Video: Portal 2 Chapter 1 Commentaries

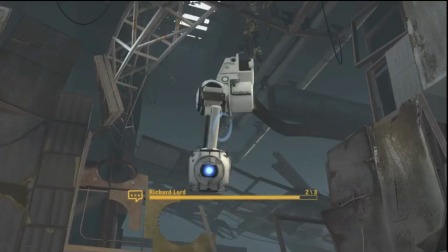497s
The Wheatley model was designed as a mechanical version of the original Portal 1 personality sphere. Originally, they filled a very similar role to that in Portal 1, so we needed one base model which could hold a lot of different expressions.
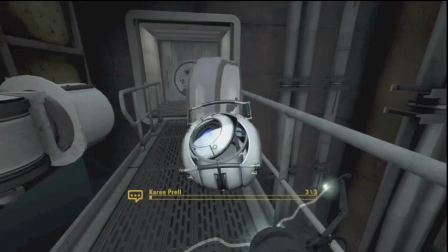511s
Experimenting with different rigging ideas, we came up with the onion skin design,
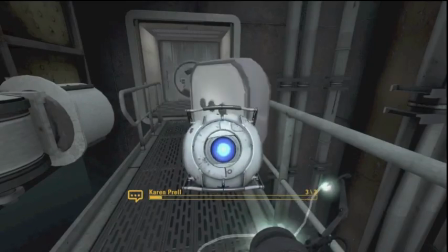514s
where a number of spherical plates could slide around inside each other, all supported on a small motion platform, mounted on a gyroscope. This meant that no matter what expression Wheatley was pulling, he always retained his spherical shape.
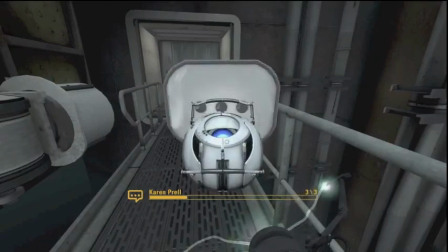527s
The modelers and the animators collaborated closely on these early tests to make sure the design supported the range of expression needed to satisfy any personality sphere that got designed.
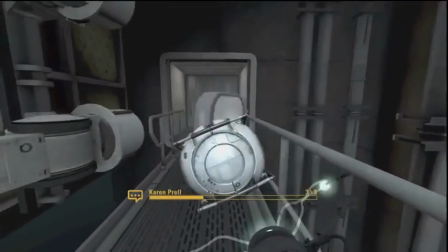537s
Lots of ideas were thrown out, such as a small internal robot arm that Wheatley could pull out of one of his ports and pull himself around with.
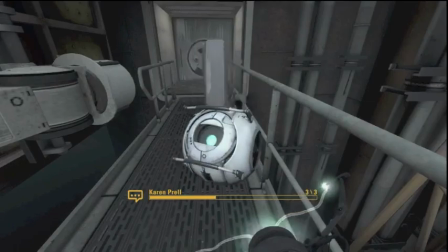544s
We were careful to make the mechanics look plausible, but we had to cheat the eyelids, since they ended up being a physical impossibility.
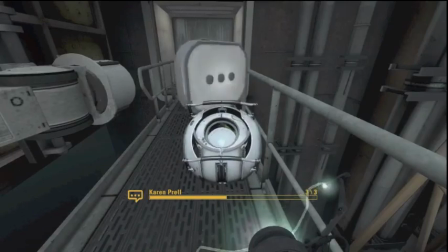550s
There was no way all that geometry could fit into the space around his eye without clipping out the other side, but they were such an essential feature of the model that we resorted to crushing them up inside the eye where the player can't see them.
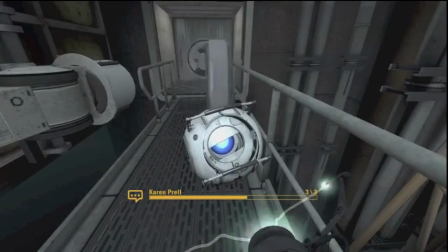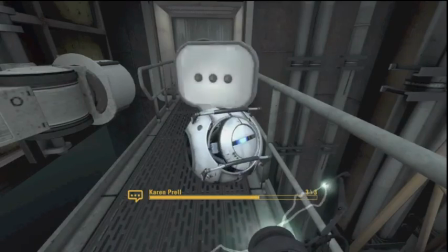566s
How do you make a giant mechanical eyeball express life and emotions, let alone give the impression that he's talking when he has no mouth?
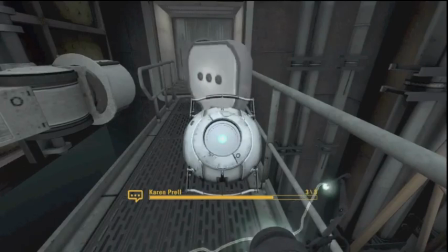575s
The animator's understanding of human behavior came in handy for bringing Wheatley, the personality's sphere, to life. Talking is so much more than just moving a character's mouth. You have to use body language, head attitudes, and rhythm of movement and eye focus to indicate a character's feelings and motivations.
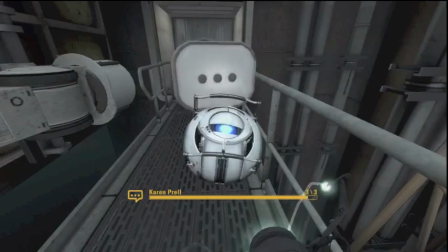593s
Slow smooth head moves, a steady gaze, and a relaxed eye aperture indicate that Wheatley is calm.
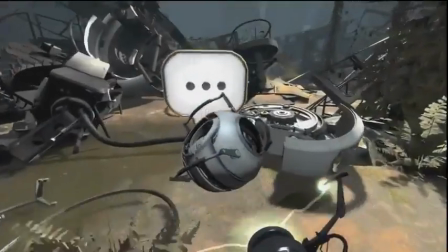599s
Short, sharp head turns, rapid blinks, and glancing around indicate nervousness or deceit.
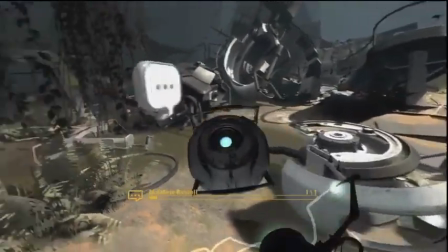605s
Add a tightly constricted eye aperture and a little shiver to show fear.
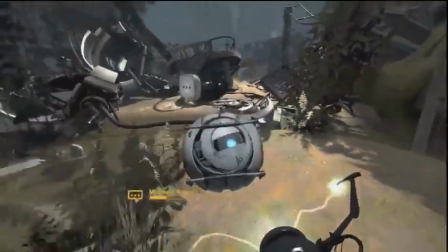610s
Tilting the body away while keeping the eye focused on the player signals an attempt at cleverness that ultimately only fools Wheatley himself.
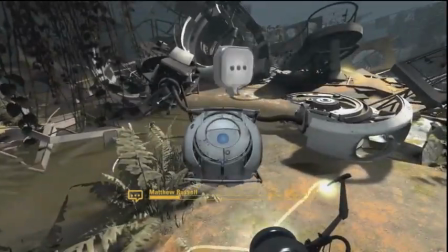619s
Suspicion is communicated by squinting his eyelids and handles, which function as very expressive eyebrows and cheeks. It's also fun to remind the player that Wheatley is a machine. When hacking, his eye and body segments become perfectly centered and spin mechanically, inspired by the spinning tape reels on old UNIVAC computers.
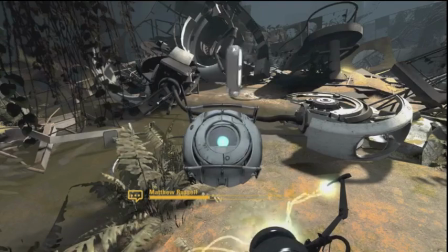638s
And when he wants to look far in front, he flips his eye all the way over to the other side of his head. This animation approach, combined with the writing and vocals, makes Wheatley quite a unique and entertaining character. Part human, part machine, all eye and no brain.
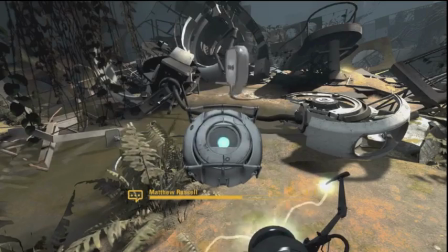658s
Originally, GLaDOS was built to curl up and disguise herself as one of her rings, potentially explaining how she had survived the explosion at the end of Portal 1. But this wasn't a very dramatic reveal, so we threw it out in favor of spreading her out over a greater distance.
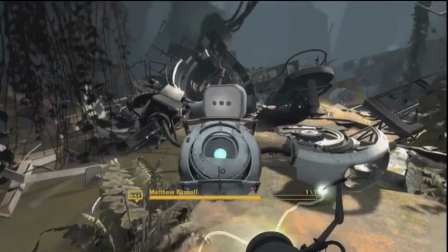671s
This also made her more recognizable as GLaDOS when you initially crossed the room.
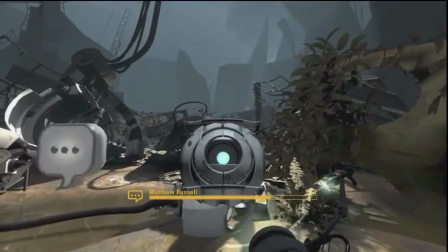675s
The actual wake-up animation was a combination of simulated animation with a layer of hand-keyed animation over the top, A two-stage model was created for this scene.
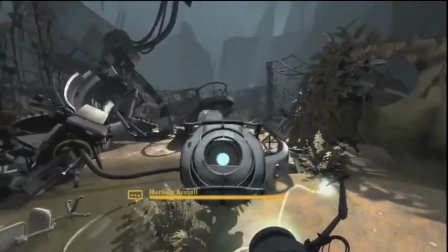683s
The first stage had separate pieces and connecting cables that would be drawn together by running a physics simulation so that the pieces would interact with the environment.
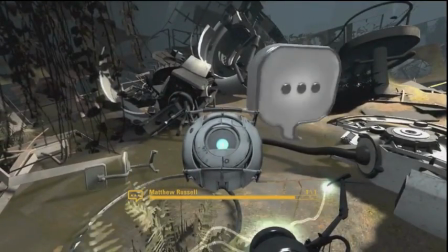691s
Physics simulations were also used to break apart the objects GLaDOS crashed into while she writhes around.
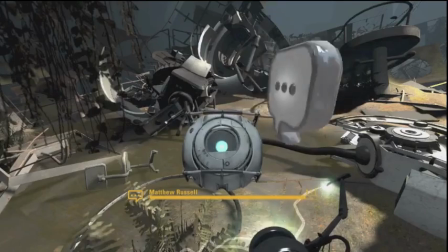697s
At the point where GLaDOS rises free of contact with the ground, she switches instantaneously to a fully connected model with controls for hand-keyed animation.
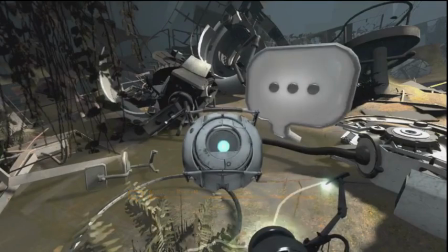706s
From this point, the animator enhanced GLaDOS's awakening by hand,
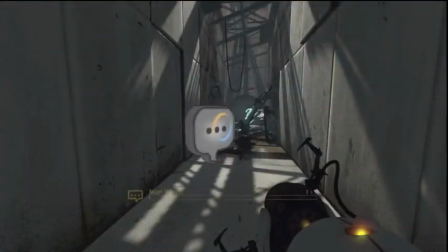710s
choreographing the violent chaos of a re-emerging consciousness, while at the same time conveying the weight of a machine the size of an airliner. Once the hand key to animation was done, a final simulation pass was run to animate the cables and dangling parts of GLaDOS's body. The scene was produced very rapidly for an E3 deadline, and a traditional rig for the sequence was never fully realized.
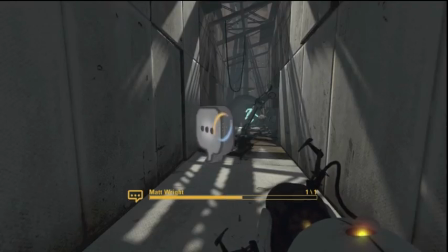730s
This made it difficult when we extended the sequence after E3 to add further animation, but we accomplished it by bearing in mind that Gladys herself is pretty broken at this point. The last part of the sequence requires the player to lose control of their view while being immobilized by a giant mechanical pincher.